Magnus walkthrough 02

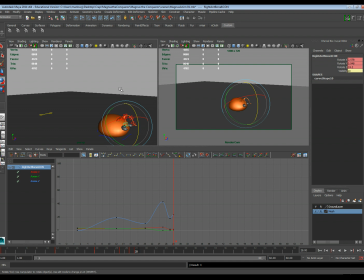741s
Okay. So something like that.
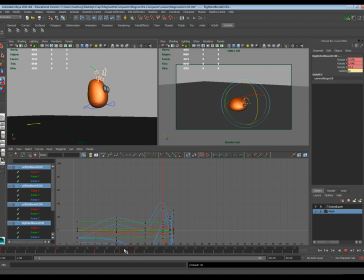Okay, so now when we watch this first jump, that's not bad. And then we can do another little jump on there if we want to for that second jump.
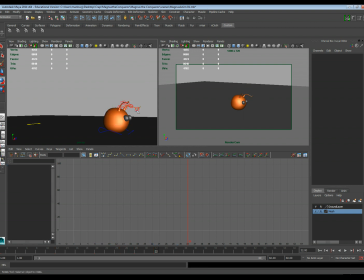765s
I'm going to let that sort of settle in. Maybe these kind of come back up and get back into their neutral pose. Not neutral, but like a little bit more of a neutral pose. And that, just kind of give them some settle time. All right. And then we're going
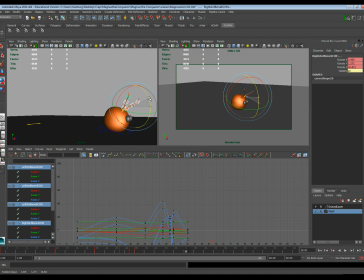784s
to kind of hold that for a little bit. And we're going to do one more small jump. So we'll anticipate down just a little bit.
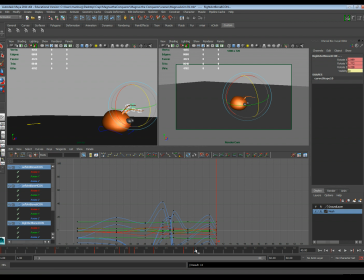799s
Excuse me. Anticipate down just a bit. And then on the jump, we'll drag a little down. And then as it's coming in for a landing, drag a little back.
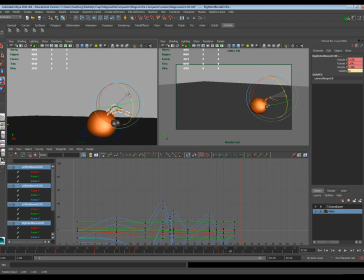819s
Then we hit a little bit more of this overshoot again. And then we're going to just kind of settle back up into where we want it to be. So maybe something like that.
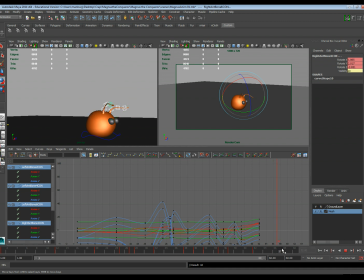836s
I'll make sure I'm setting keyframes on all these. And then find our our final pose, right? So when we watch this now,
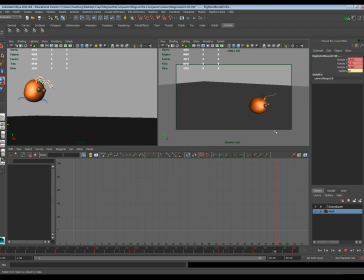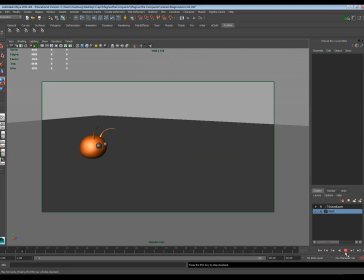856s
the only thing I'm not liking is it does sort of a little pop-up right here, right there. So it hits the ground and then does this little pop-up here, and I'm not crazy about that. So I'll probably just go ahead and take that out. Whatever that pose is right about there. And so I'll grab those.
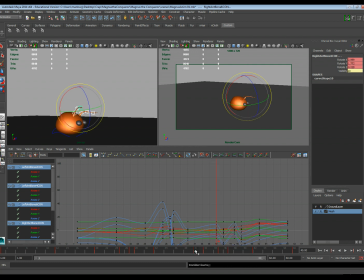875s
It's that one. And so maybe I can actually just sort of borrow that one back there a little bit more.
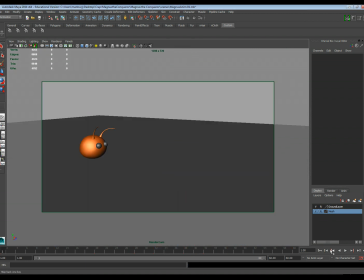883s
Let's see. So not bad. I think some of the timing is slightly off because I think this one kind of flips forward a little too early or something. We're going to do one more thing to the timing that just kind of helps it a little bit.
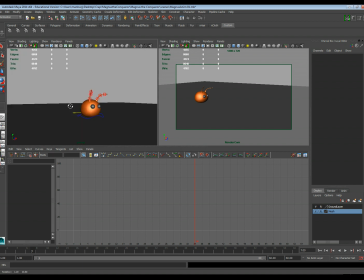899s
Now this isn't always going to work, but this is sort of a little trick on something that's sort of flopping and being dragged around. And that's how we can kind of make some changes to this whip action that's happening here.
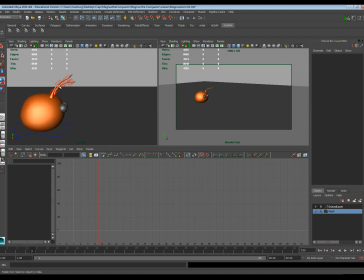912s
So in almost all these cases, the base of the head is what is leading this, and it's dragging behind each segment below it, right?
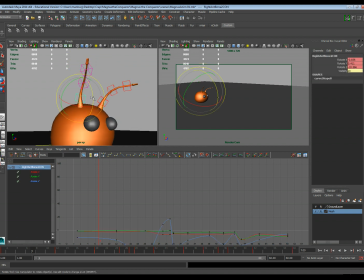920s
So if the head moves, the head has to move for this part to even feel it and react, right? This part has to move before this can even feel it and react. And then this has to move before this can even feel it and react.
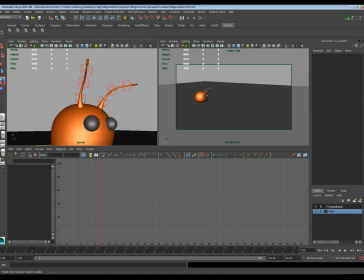937s
So that causes this chain reaction, and that means that this moves first, and then this moves a little bit later,
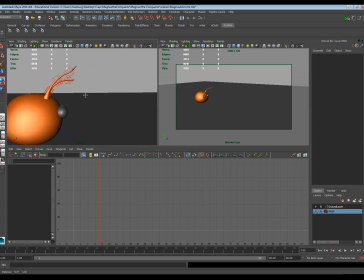943s
and then this moves a little bit later. So we can kind of go in here and do that manually just by grabbing these
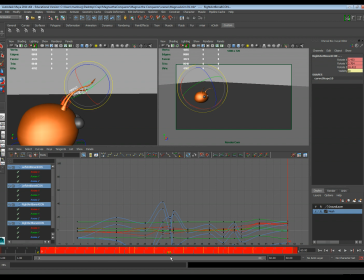949s
and just kind of shifting these keys a little bit. And I'm just going to shift them forward one frame later. Okay, so if I go look at my section there, basically what I did is I said the second two
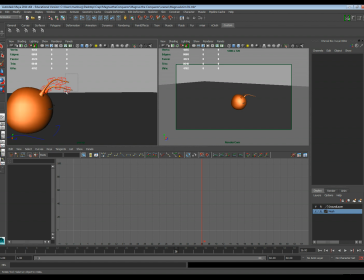965s
segments on each of the antenna are going to move one frame later.
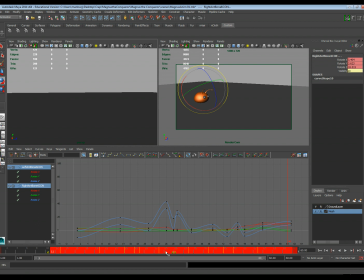970s
And so I can do that with the end here as well, and kind of move those even one frame later. So basically if you look at the controls now, you can kind of see that they're happening one after the other in these frames.